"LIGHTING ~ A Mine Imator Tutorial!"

What's up, guys? Sharpwind here, and oh boy, I don't know what to say. You guys wanted another lighting tutorial. I have like 4 of them already. But okay, my explanation methods were not the best. I went all college lecture on ya. So I'm gonna try to fix it today with the general lighting tutorial.
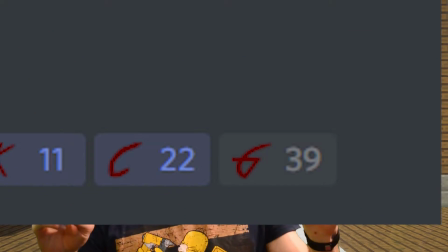0:22 I know you guys voted for environmental lighting, but let's break this down once and for all. I'm gonna explain lighting in general without the formulas and stuff, and also give you some examples such as environmental lighting, ambient lighting, and basically some examples where you would use that in practice. I'm gonna try to give you as much knowledge and complicate as less as possible. So if you like the idea, drop a like on the video and hit the bell, because I'm struggling with this. I've made 4 of these already. By the way, before I start, I have a new background here, wooden house office thing. If you guys like it, let me know in the poll, because I'm thinking about keeping it. I don't want to be constantly making new backgrounds all the time, so let me know if you like it so I can have a default and keep it throughout my tutorials. But yes, I've taken a lot of your time already. Let's begin the lighting tutorial. And here we are, using my mountain schematic once again.
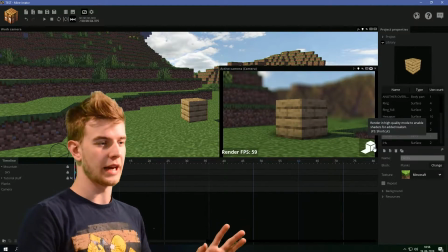1:06 So I have this block here with the default lighting. You guys all know this, right? You can tell it's ugly.
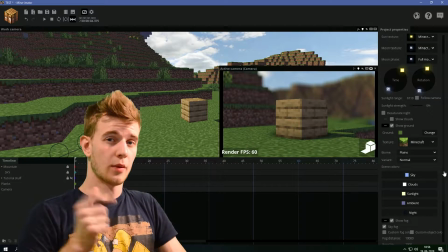1:12 Increase the sunlight strength, makes it look a bit better, but then again, it's not it. So what I want to do here, and it will be useful, turn the sunlight completely off.
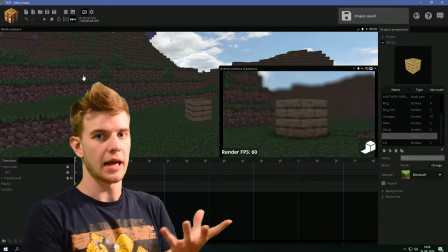1:20 Now I have this. Okay, we obviously need a light source for this, so let's add a spotlight. Some of you guys are confused when to use spotlights, when to use point lights. There's no difference between them, except point lights emit light in all directions and spotlights only in one direction. I'm using spotlights because they consume less RAM. If you were to use point lights, the computer needs to generate all the light behind it, which you don't even need.
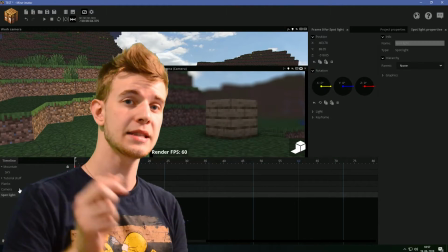1:41 So I use spotlights most of my time. Unless the light source is in the center of the image, then you need a point light.
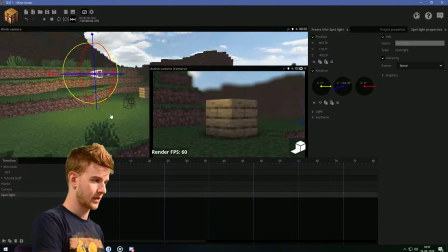1:46 Let's position this spotlight directed at your target, name it key light.
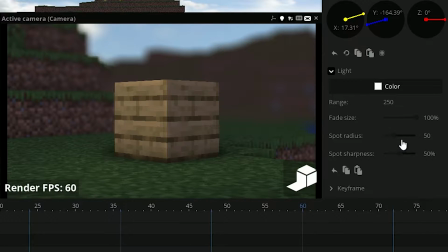1:51 We're gonna do a standard 3-point lighting composition. I increase the fade size, increase the spot radius, decrease the spot sharpness, maybe increase all this.
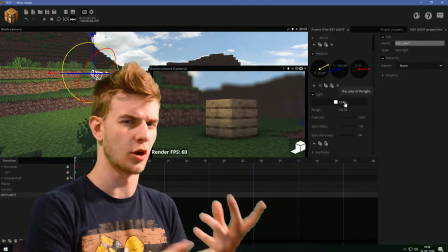1:59 This is your key light. Let's keep the color white for now. We're gonna mess with the tones later. Now we have some diversity on the block, which is nice, but it's not enough.
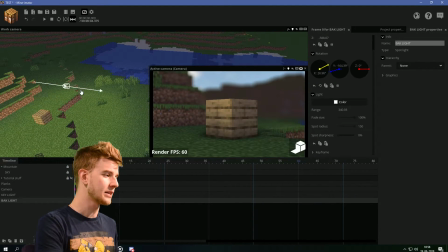2:07 We need to add a backlight. Now essentially, a backlight is what shines from behind the object onto the object.
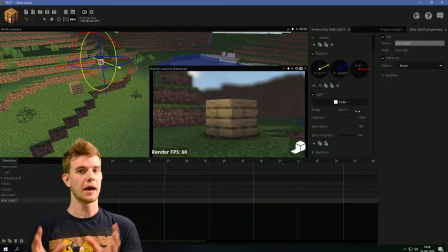2:14 And the background light is also the strongest light. I'm not gonna use them this time because they're too confusing, but if you're curious, here's the formula.
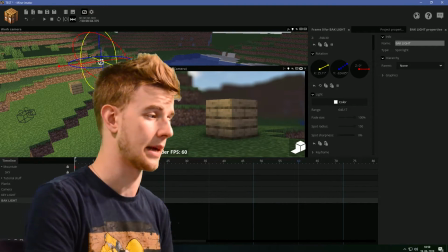2:21 You can either use it or not, but I'm explaining without the formula because a lot of you guys got confused last time. There's only light on the ground, so this backlight is kind of useless in this case.
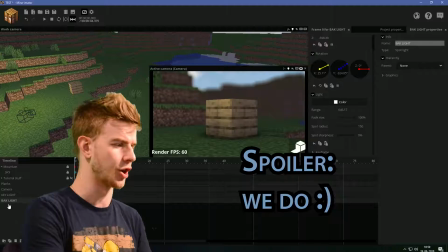2:29 Let's keep it invisible and see if we need it in the future. We need a third light, it's called a fill light.
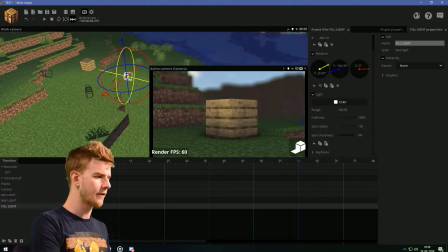2:34 This fill light is usually very, very close to the camera and shines towards the object.
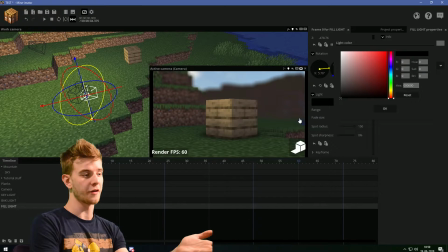2:39 The fill light is usually weaker. So this is without the fill light, and the fill light just basically fills in the shadow.
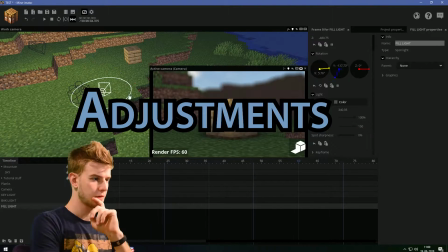2:45 See the difference with the fill light? It doesn't matter. The block should not have the same tone across all faces.
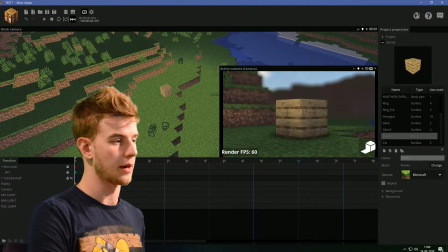2:51 You need some diversity, as I said before. But this is it. This is the 3-point lighting composition. But the image kind of looks awkward because the background is still dark.
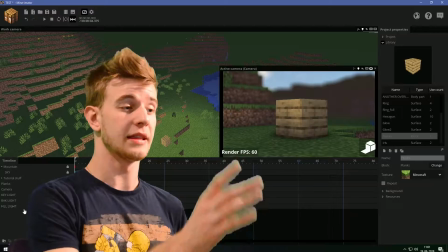2:58 That's because most movies use the 4-point lighting method. This is good for studio photography and portraits and stuff.
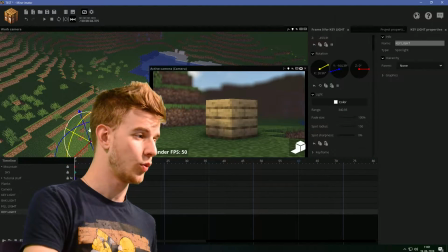3:03 But here, we're out in nature and we need a background light.
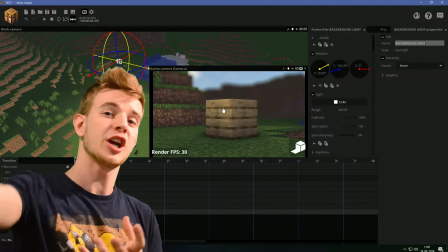3:07 The background light is different from the backlight because the backlight shines on the character and the background light lights the background.
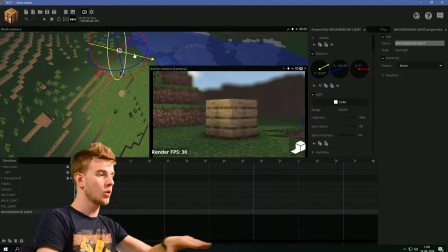3:13 Now, our key light comes from the left side, so background light should be coming from the same side.
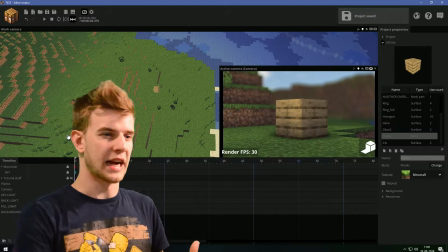3:18 So let's increase that. Mineimator's lights were always kind of funky, so let's duplicate this light and position it.
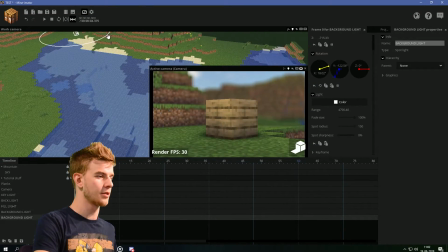3:25 Have multiple background lights from other directions, so it looks more environmental.
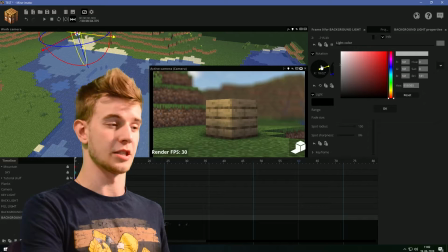3:30 Keep the radius up, but put the color down a bit. So it's like a second fill light only for the background.
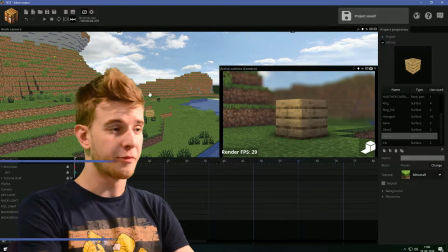3:35 We just made a 5-point lighting composition.
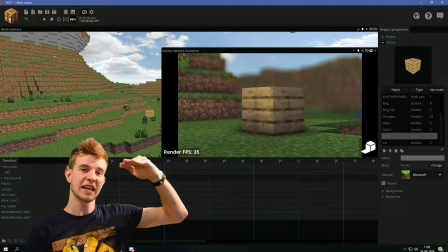3:38 Usually, you don't need the backlight in mine-imator, but in this case, this backlight serves as a reflection of the sky, and it actually does contribute to the whole experience.
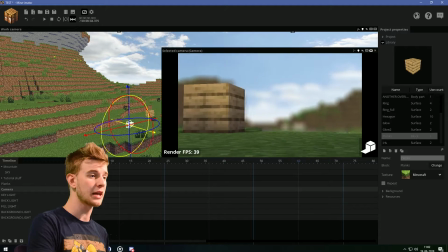3:45 Look at this. Wow! It actually does look like very good lighting. Just got my thumbnail here.
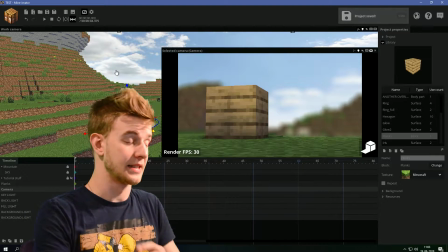3:50 So I have 5 spotlights with different settings. This will most likely start lagging your computer.
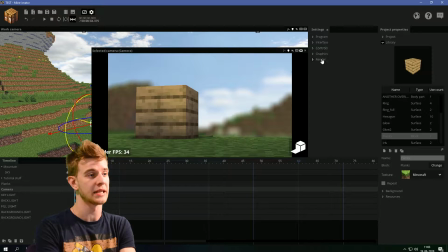3:56 So what I recommend, you click this gear icon to open the settings, go to render. Under here, you see the spotlight buffer size. I have it on gigantic because my PC is a beast. You can drop it down to small or something, and it will make the image look more chunky for the time being, but it will increase your performance drastically.